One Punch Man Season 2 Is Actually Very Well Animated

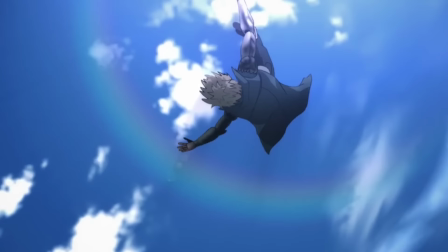4:05 Even in a relatively simple cut like this one, you can feel the weight every time Genos completes a rotation.
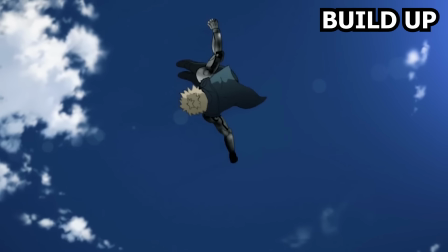4:11 There's a long build up followed by a quick release followed by the next long build up. Even the wind is incredibly well timed there.
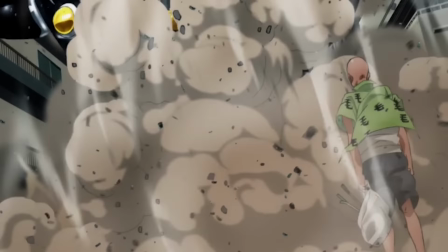4:18 Of course timing isn't the only thing Augie is good at, his effects look really good and his way of drawing and integrating smears is incredible.
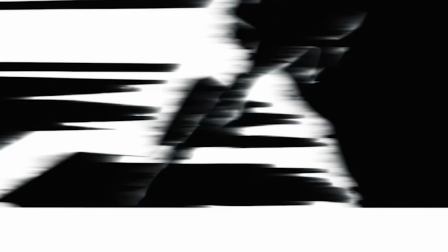4:26 His sequence in episode 2 had this really impressive slow motion shot with phenomenal timing.
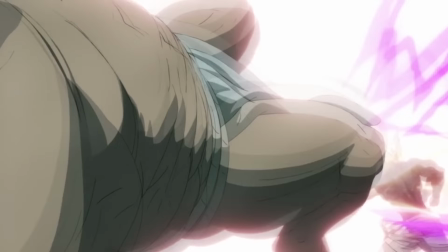4:31 The episode also had this neat little cut featuring Garo and this split second cut of an explosion which looks really good.
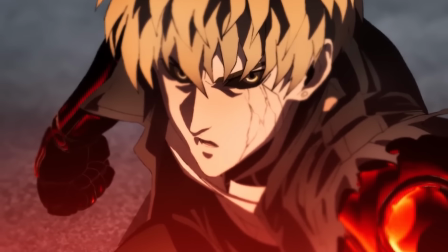4:38 Also, while I do dislike the metal textures, this scene with the orange-red glow on the same does look amazing.
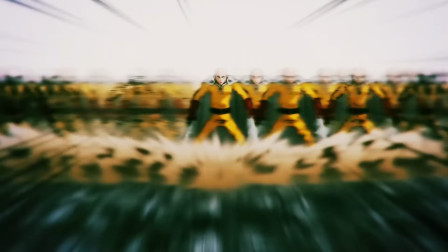4:44 Again, these episodes do have some limited moments. It's not too jarring because it adds to the goofy nature of it all, although the bird scene did lack any real impact.
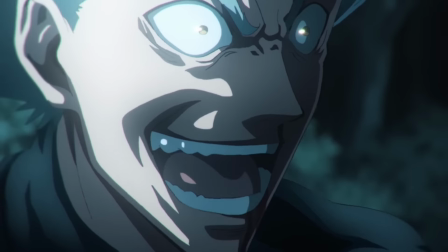4:53 The third episode features one of the best looking non-Aoki cuts in the entire show.
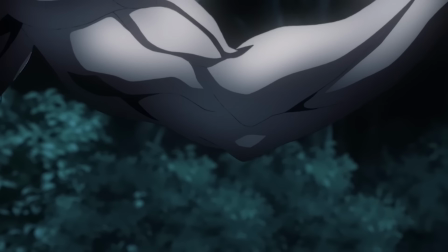4:57 Animated by Yuji Takagi, it starts off with some really strong drawings and incredible shading, followed by this heavily smeared punch which looks amazing.
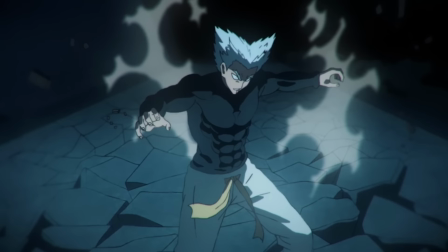5:06 Also love the multicolored impact frames. The scene also has some solid background animation and some really well-animated effects and debris.
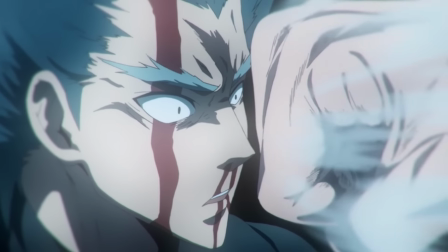5:14 Aoki's sequence starts off with this incredible set of slow motion cuts with top-tier perspective work on the fist.
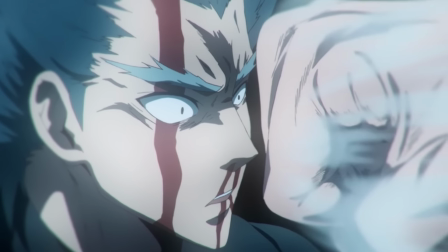5:21 There's more of that incredible build-up and release effect. Aoki holds on to the pre-punched pulse for several frames before the impact.
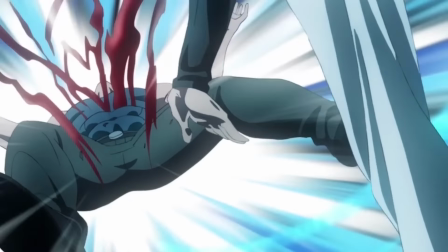5:28 There's a short but amazing cut of background animation followed by another amazing example of this build-up and release effect.
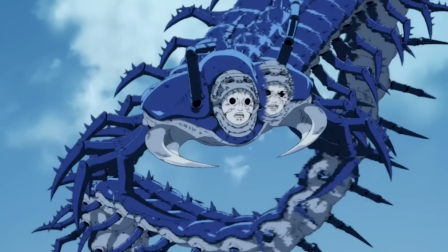5:34 The rest of the episode had some alright looking action. The fourth episode contains one of my all-time favorite uses of CGI.
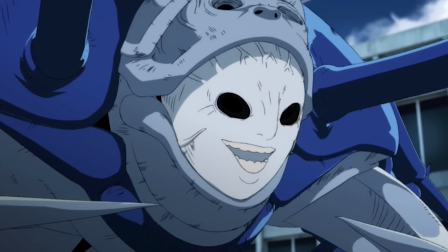5:41 The 3D model for the centipede thing looks really good. It has a large amount of linework and it is heavily smeared which allows it to blend in.
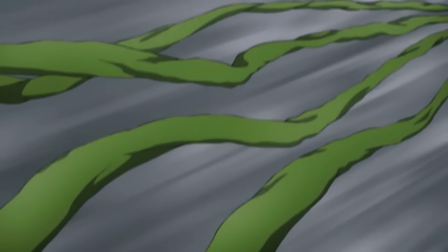5:49 Besides the solid Kenichiro Aoki sequence, a short Yuji Takagi cut, and some decent effects, this episode is quite limited.
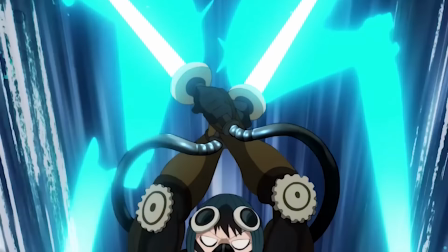5:56 But the amazing 3D helps make up for the lack of all-around movement. Episode 5 disappointed a lot of people and, to be honest, I get it.
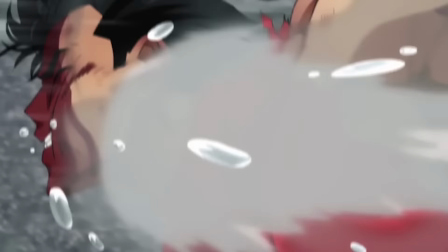6:05 The entire fight between Garo and Metal Bat was extremely limited. Even Aoki's work was only 4 seconds long and not too terribly impressive.
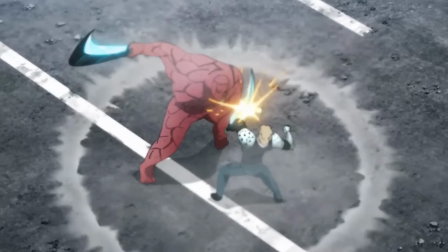6:13 The fight was disappointing. Episode 6 was supposed to be a limited episode but as always, Kenichiro Aoki decided to go all out.
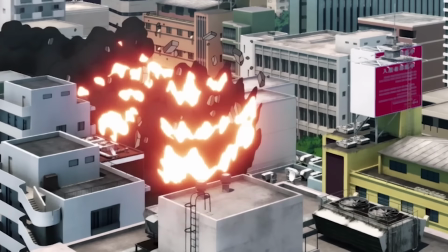6:21 Although yes, the fight between Genos and the roach guy is kneecapped by the compositing.
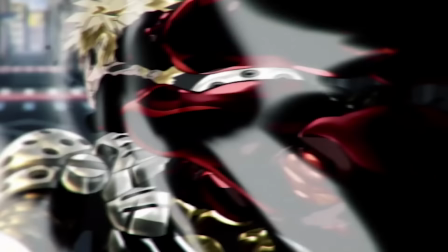6:26 The metal textures look bad. The most impressive thing about this fight is the smear work and the timing.
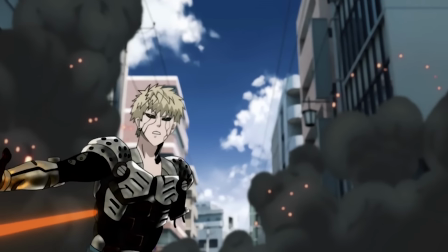6:32 The smears on Genos' arms and the trail effect on the fire looks absolutely incredible.
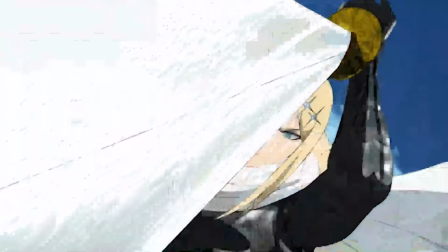6:37 Episode 7 featured some decent Yuki Suzuki cuts, but again, Kenichiro Aoki snapped.
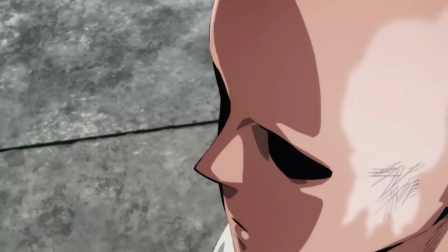6:42 The timing is a bit wonky throughout the sequence, but the actual animation is really good. Saitama's face goes from well drawn to this goofy look with thick outlines.
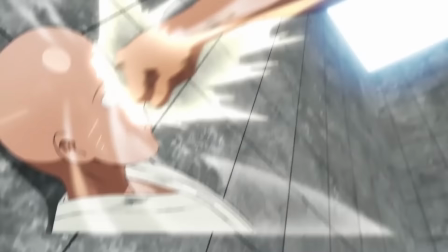6:51 The rest of the fight is very limited but it's well disguised and it adds to the comedic nature in my opinion.
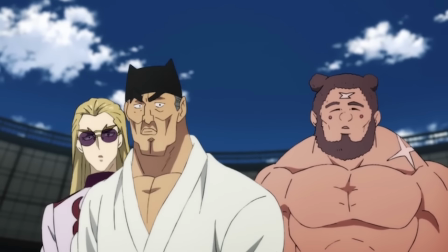6:56 Episode 8 is very interesting because it featured a lot of freelancers. Names like Daniel Barron, Yen B.M., Ryan White, Ryo and more.
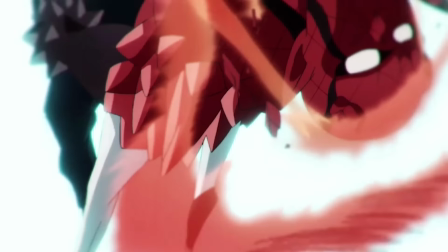7:05 And it's the perfect example of poor schedules ruining everything. This scene was animated by Chris or Yen B.M. and this is what he is capable of animating.
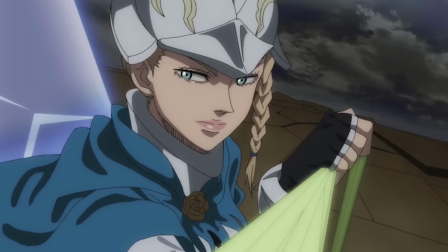7:13 This scene was animated by Ryo and this is what he or she is capable of animating. This scene was animated by Daniel Baron and this is what he is capable of animating.
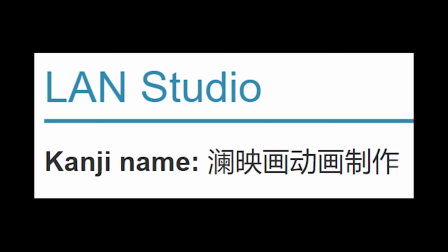7:22 You get my point. A lot of the key animation was outsourced to Studio Lan which is why so many new names showed up.
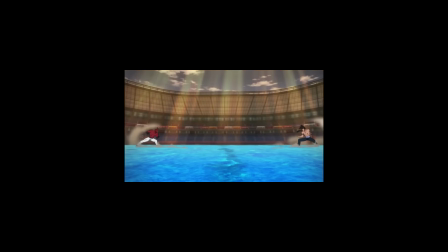7:29 The action in this episode was ambitious but it had a lot of rough edges. Incorrect timing, choppy movement, poor cleanup and second key animation.
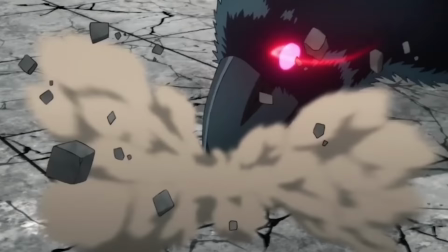7:37 This episode had all of the classic problems that come with a bad schedule. But still, this episode did look solid.
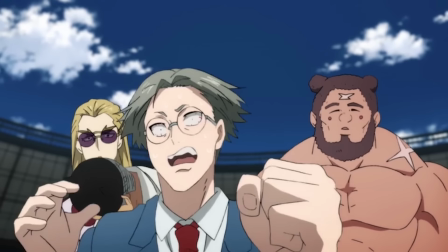7:43 Highlights include this amazing bit of character acting animated by Julian Bentley.
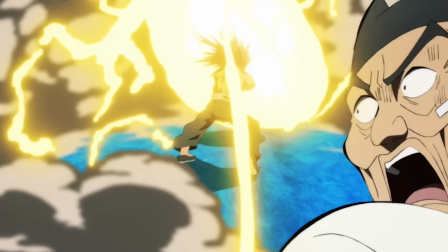7:47 Yen's sequence, although his layout did get butchered, also loved seeing those newer webgen techniques such as this cut with lots of Kutsuna lightning.
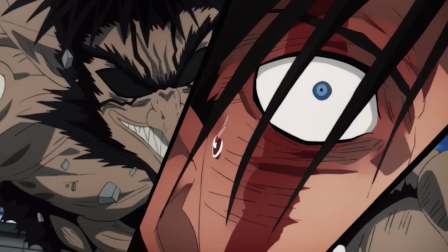7:55 Of course, Kenichiro Aoki was on fire. The heavy amount of detail and line work on the characters is really impressive.
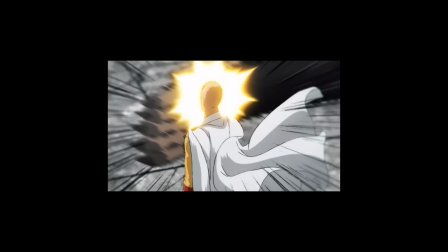8:02 Episode 9 was extremely limited but as always, there's that one Kenichiro Aoki sequence.
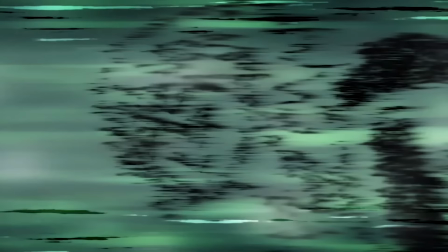8:07 It featured some amazing energetic movement with top-notch smears. Episode 10 contains my favorite sequence from this season.